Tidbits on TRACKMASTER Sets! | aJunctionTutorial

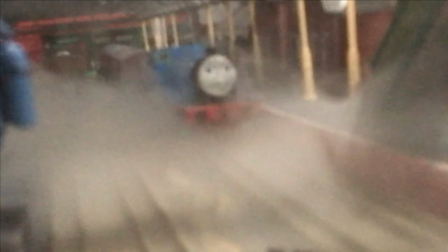[0:23]
Greetings everyone! A Junction of Function here today. I'll be showcasing how I do my Trackmaster sets, or at least a little bit behind the scenes anyway.
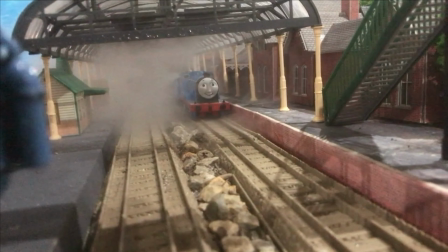[0:32]
It's not really like a one-to-one or just, it's just a bit of a just, you know, general, oh I do this and that and that's how I do my Trackmaster sets.
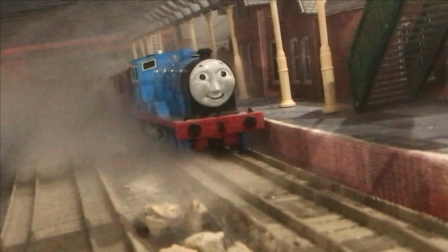[0:40]
Just some general advice since every once in a while I'll get a comment like oh how did you do that thing or I
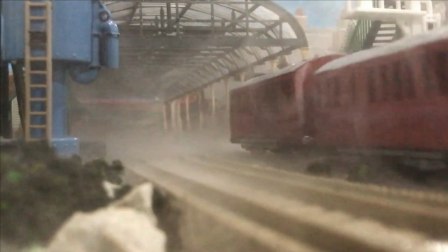[0:47]
really liked this thing that you did on this set so how did you do that and well this video will be a bit of a well I guess a talkity
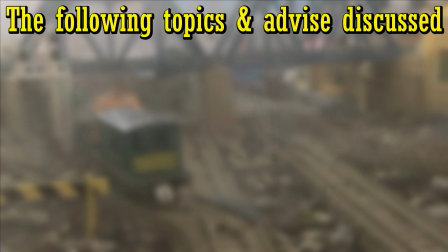[0:53]
through that's not really a word but that's the best way I can describe it it'll be just me talking through of like whoa you can do this and that for your
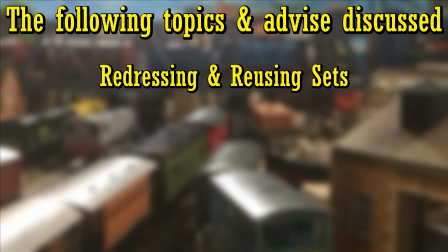[1:00]
layouts for Trekmaster and I think the best example I'll be using is from when I filmed Edward's excursion video from which I
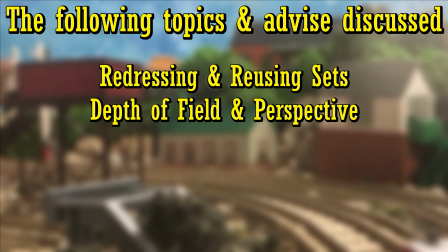[1:08]
did a little while ago for um it wasn't quite for the 40th anniversary or for my channel anniversary just a good edward video which i guess if
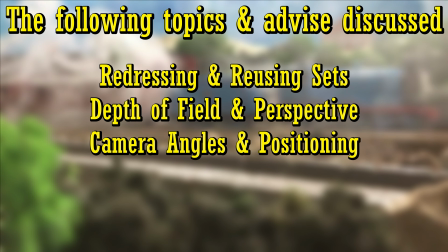[1:16]
i really wanted to i could advertise it for both anniversaries but uh it's just a fun little sluddering days videos but yeah i filmed quite a
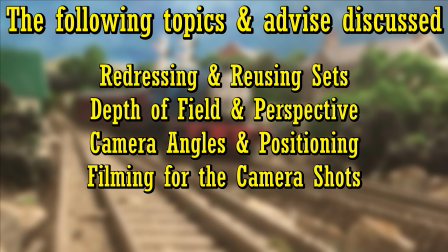[1:24]
bit of like behind the scenes footage and i have quite a bit of outtake footage from when i filmed that video so i'll just be using footage
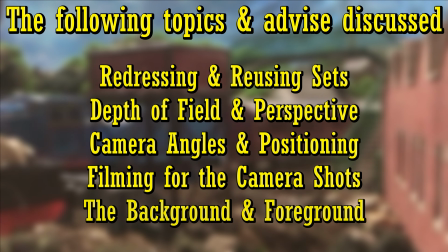[1:31]
from that since it's some of my best set work to date in my opinion in and I think it has some nice details overall which I
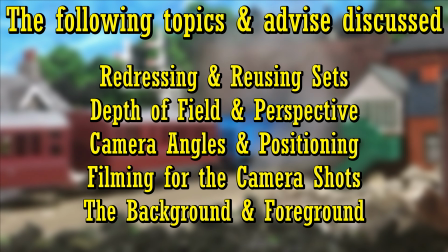[1:38]
think will provide to be useful for this little video of mine.
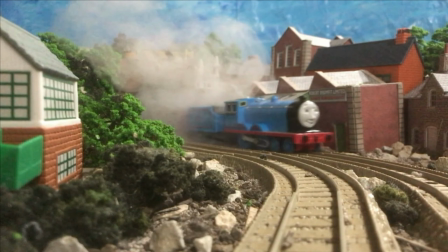[1:43]
So as Edward exits the tunnel and the screen fades to black it's time to dive in.
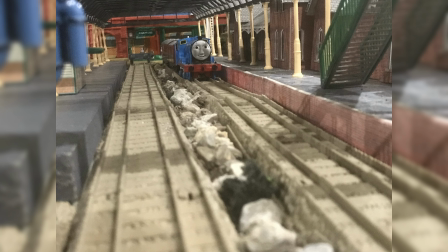[1:48]
So the first thing you're going to notice is that some of the images are by 4x3 aspect ratio and some of the others are by 16x9 aspect ratio.
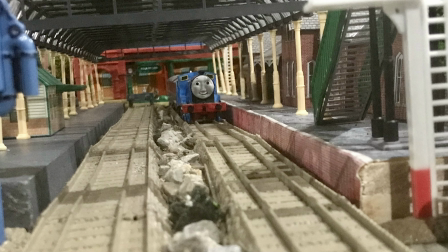[1:56]
I think I got that in the correct order.
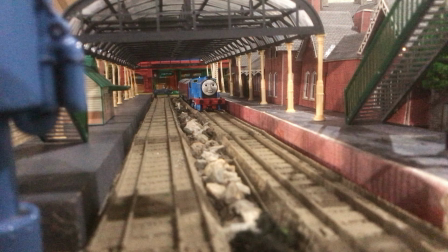[1:58]
So basically a 4x3 is what classic era used and then 16x9 is widescreen and something you should take note here is that blue sky background,
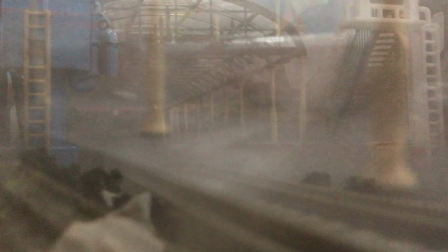[2:06]
that is the edge of the set. Like, I know I've got the little station building there and all, but that is the edge of the set.
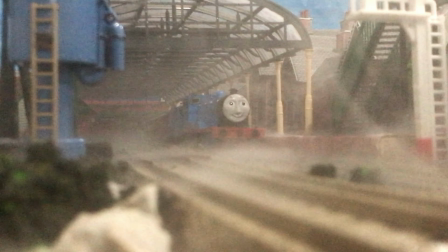[2:13]
Something I do, I built this set specifically so they look good on camera, but if you move the camera at all, it would not look good.
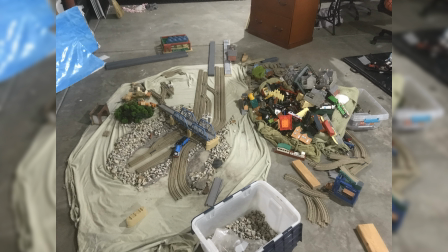[2:20]
And there was me building the Tidmouth set for when Edward exits.
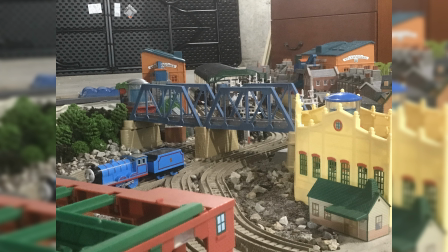[2:24]
So it's a fun fact, the set that you just saw Edward reversing into the coaches, that was a separate set.
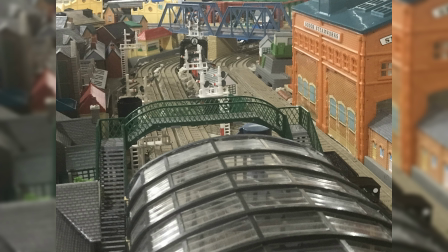[2:30]
And this is a separate set for when Edward leaves the station, so.
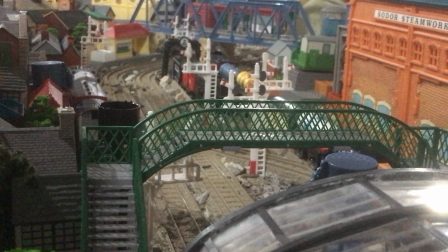[2:34]
And honestly, you cannot tell that on the video, which I think, good job on my part, but that's also something you want to do with set buildings.
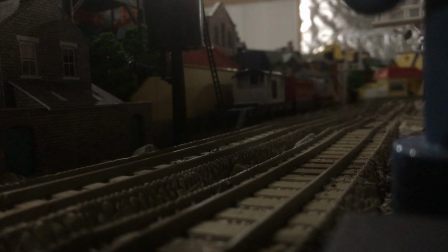[2:40]
Like, even if you don't have enough stuff to do one big giant set, then try and divide the two scenes into two different sets.
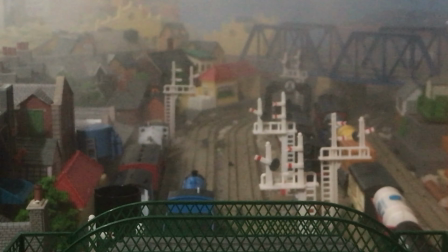[2:47]
So for example, I've got the canopy, so that way when you see Edward leave the station, oh, it's, it's, so you think, oh, it's the same set, right?
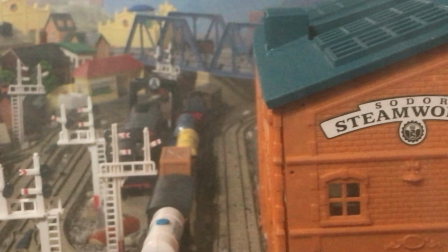[2:56]
Well, no, it's two different sets but it gives the illusion that this is one big giant set but alas no it isn't and here you can see
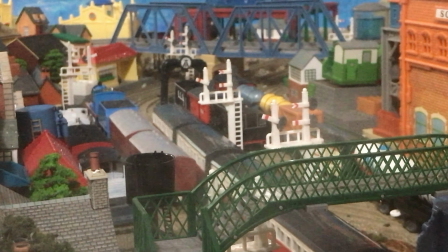[3:04]
spencer and edward and you saw previously how the set was kind of built up and me trying all the different camera angles but yeah you want
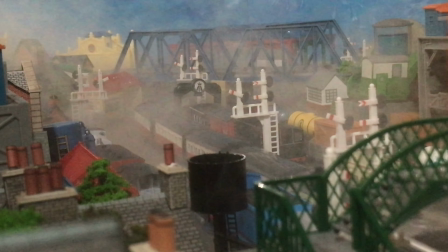[3:11]
the set to also be very if you can at least have depth and like dynamic range and if you look very closely you can see
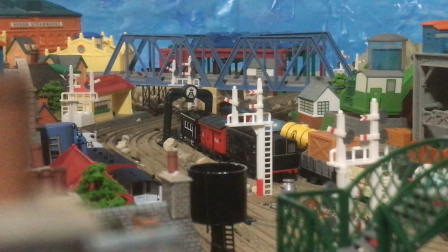[3:19]
the edge of the set by using this fog machine with all the steam and smoke i mean look at this little smog effect I guess.
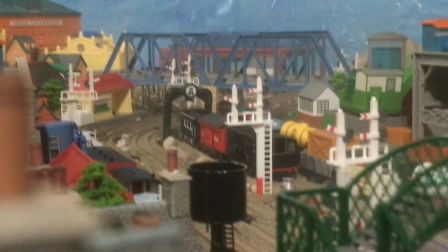[3:27]
No wait, this is a good scene right here even though my hand's blocking it.
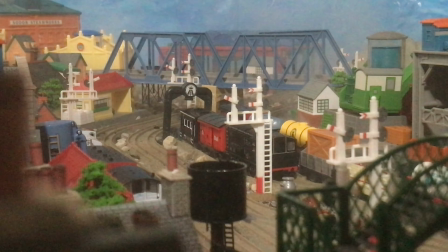[3:30]
That because of the fogmanship, I'm gonna do this like London smog effect almost, which pays off because A hides the back of the set,
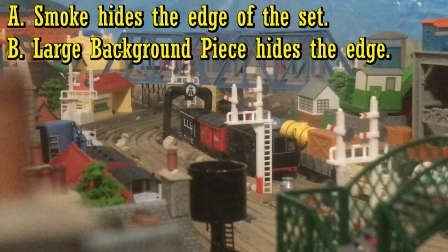[3:40]
B the bridge helps in hiding the back of the set,
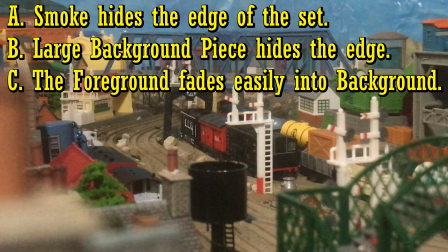[3:42]
but also C it helps the foreground transition to the background and you can't really tell that it's a set.
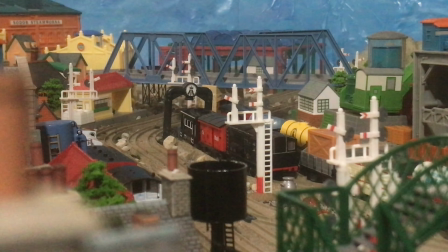[3:49]
It just kind of looks like you're on a filming piece. I don't know how to describe it.
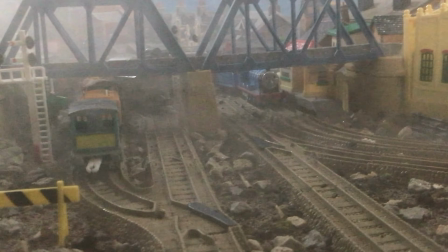[3:54]
Like yeah, it's a set but it's not very obvious like oh you can see the edge of this set and also another way of that was
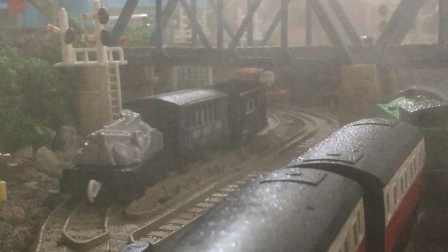[4:02]
really useful for this was being able to use the bridge as able to use two sides of the set for like but if you didn't see the
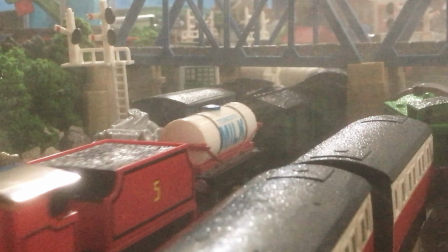[4:09]
first part you might assume that oh this is a completely different set also here's some footage of james
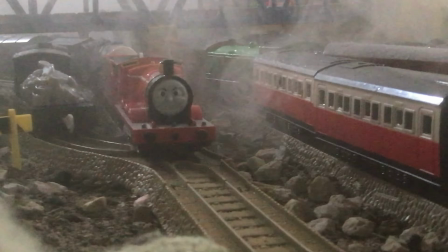[4:15]
for um a video that's hopefully coming in july So I'll look out for that
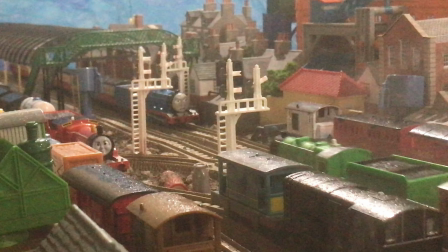[4:21]
Any people who's watching at Fort Harbor will know it and see there's a great example of how the set ends As soon as you move the camera and even then you can still technically see if you look behind Gordon Express coaches Just then you'll see the edge of the set.
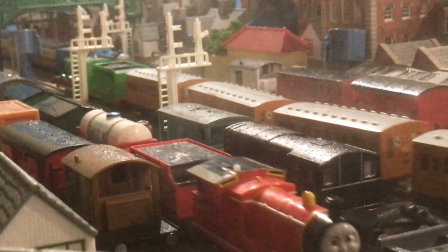[4:36]
You'll see the sky backdrop. So Again,
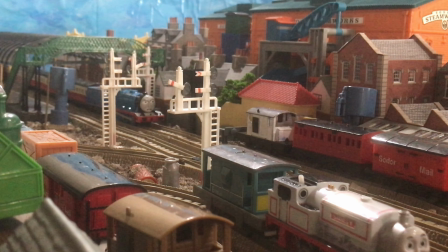[4:38]
it's really all about just making it look pretty for the camera and that's really all that matters It does not have to look good anywhere else since ultimately, you're just filming this for the sake of the camera's perspective. A good set does not matter if when you film on it, you cannot tell if it's a well-made set.
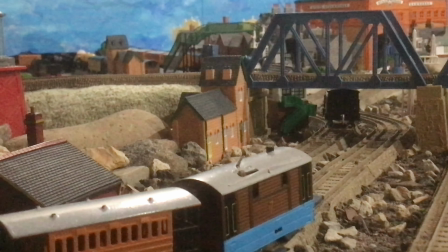[4:57]
It should look good from the point of the camera. So that's something to keep in mind.
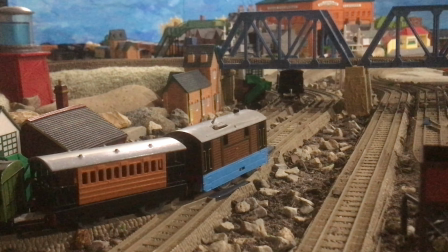[5:01]
And also, while set building, this came from the Tidmouth set, this little Knapford Junction Harbor area.
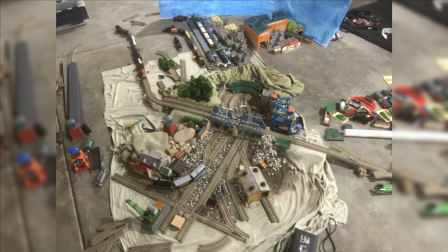[5:07]
Well, it's based on that, but you can see how it's the bridge from that set. But I removed all the background buildings.
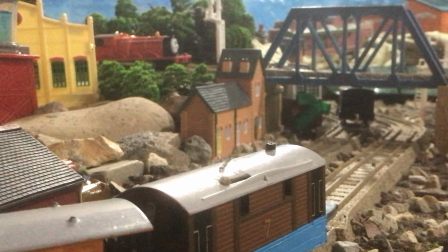[5:13]
Well, I kept some of the background buildings, but I changed the foreground up. I changed the trees and again This is the same set with something from a different shot because it's got the
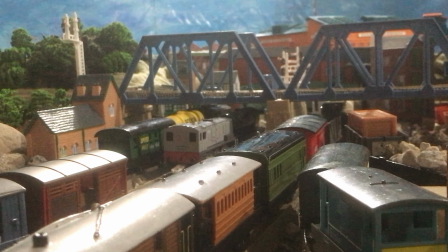[5:21]
Mayfellate station house and the signal But I took that out or removed it to make it look.
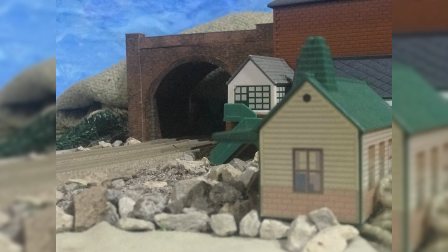[5:26]
Oh, this is from completely something different Anyway, here's a tunnel set that I did a little construction pic and again
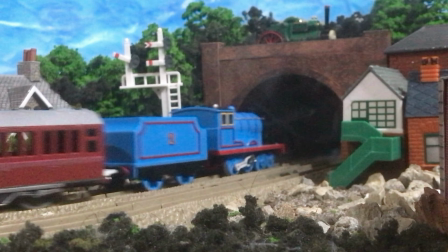[5:34]
Edward it this is set only looks good from this particular angle because as you can see
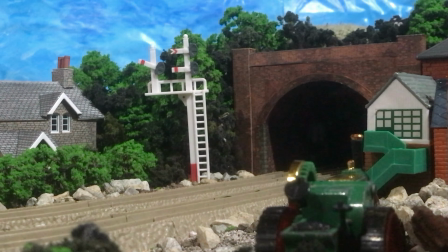[5:38]
when the camera position changed you can see how the house that's the last thing on that
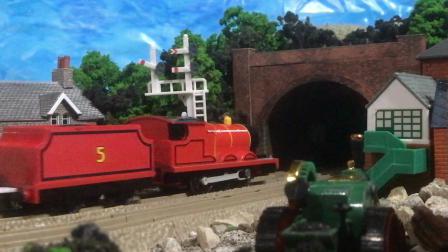[5:43]
set on the left side of the screen if i move the camera any more further away in that direction well then the set would be
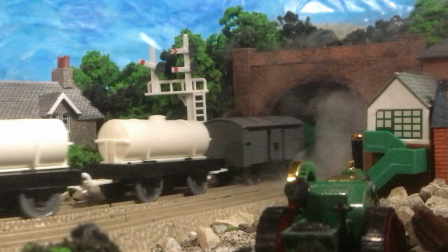[5:51]
different it would not different but it just wouldn't be there there would just be the sky background and you could tell oh this is a set this isn't
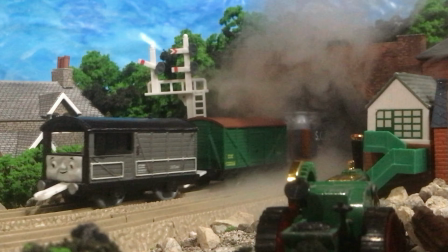[5:58]
the countryside and also trevor's there the foreground again to give the depth of illusion
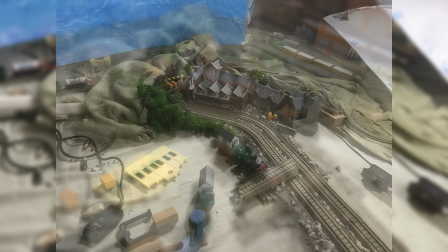[6:03]
and all that and then i redress that same set that we just saw a couple moments ago.
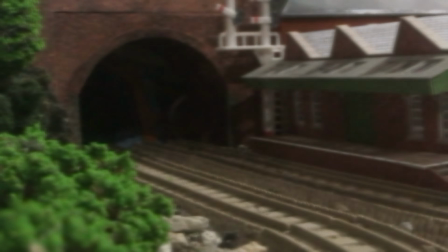[6:08]
It's now got buildings and signals and I changed the foliage up. Again, a simple redress, but now it's an entirely different new location.
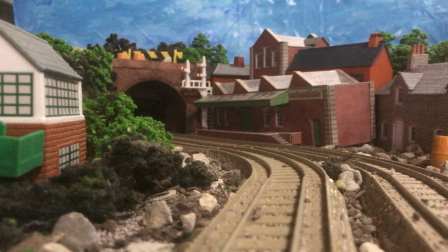[6:15]
You can't really tell because I changed it up enough. For example, I've got all the buildings, so one side's heavy industry, and then the other side is countryside and foliage. And also, I didn't use Trevor or any other characters that we saw in the last scene. Once again,
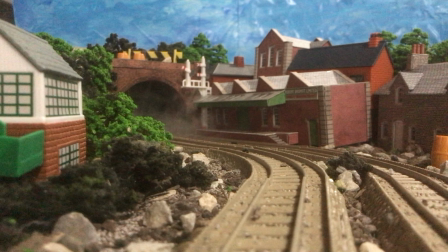[6:30]
give the illusion of this is a completely different area this is new and also you might notice the fog machine that is new i got that in the
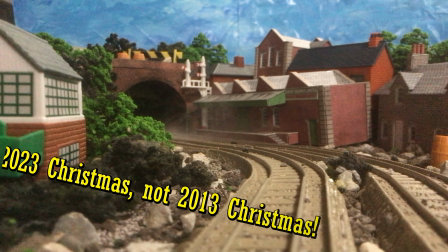[6:39]
20 oh not the 2013 christmas well i got for 2013
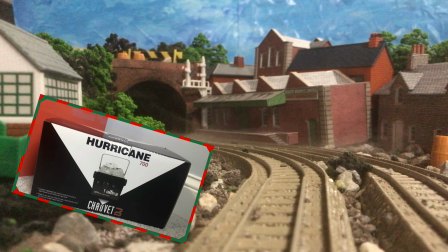[6:44]
christmas but you didn't see it until 2024 christmas video talking about the
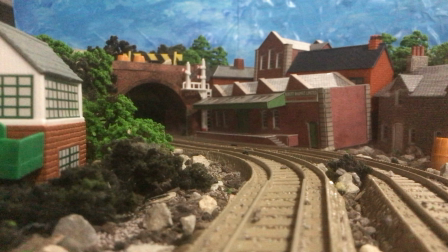[6:49]
stuff i got for 2023 during christmas anyway i will eventually i don't know when do a tutorial video on the fog machine i want to ideally do that sooner rather than later,
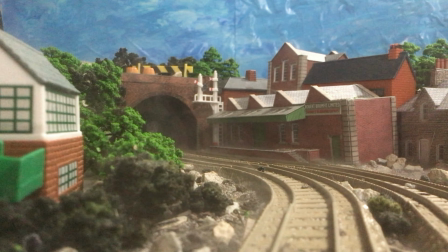[7:00]
but there's a lot being balanced at the moment. But yeah, another thing you can tell here is I've got the different, I've got the taller buildings in the background.
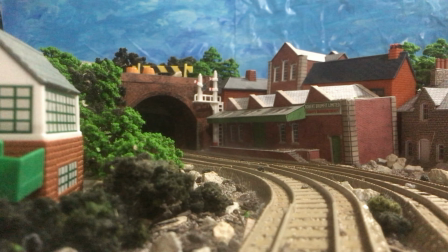[7:09]
Again, give the illusion of depth. The trees, that's a good point. I've also got little things on top of the tunnel to make it look like, oh, people and things have been there. And if you look carefully just behind the tree too, you'll see there's a little speck of blanket right there.
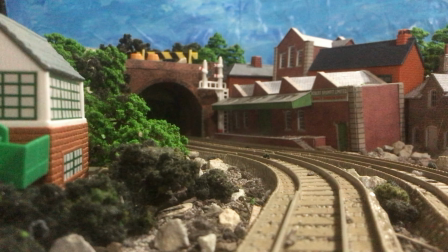[7:24]
And again, that's meant to represent land or like a valley, but again, just that little speck of something gives the illusion of oh this set doesn't end right
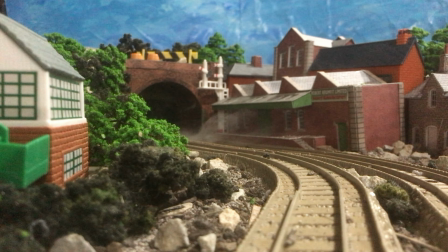[7:32]
below after the trees it continues going on despite the fact it doesn't and that's why i still have the trees in the top right corner
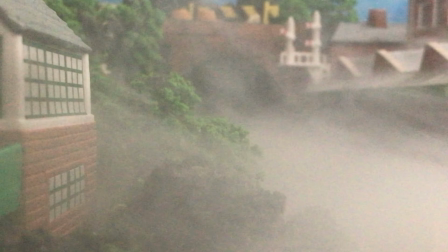[7:40]
but of course now everything's covered in fog and smoke this is just me having fun with the fog machine or rather smoke machine one of the two terms
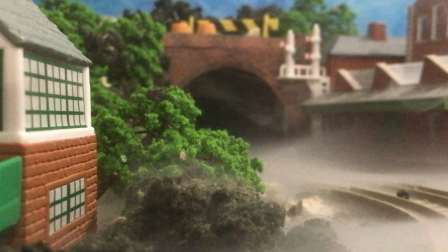[7:49]
again this was an alternative tank excuse me alternative angle i took to decide okay what would be the best course of action and Honestly,
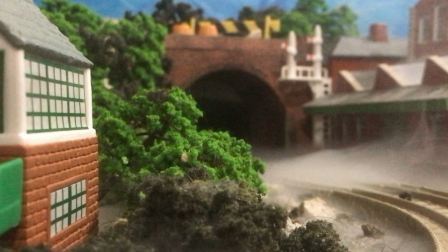[7:58]
the smoke here would be perfect for like a Halloween episode or something. These are the way it lows down along the tracks, a bit like mist.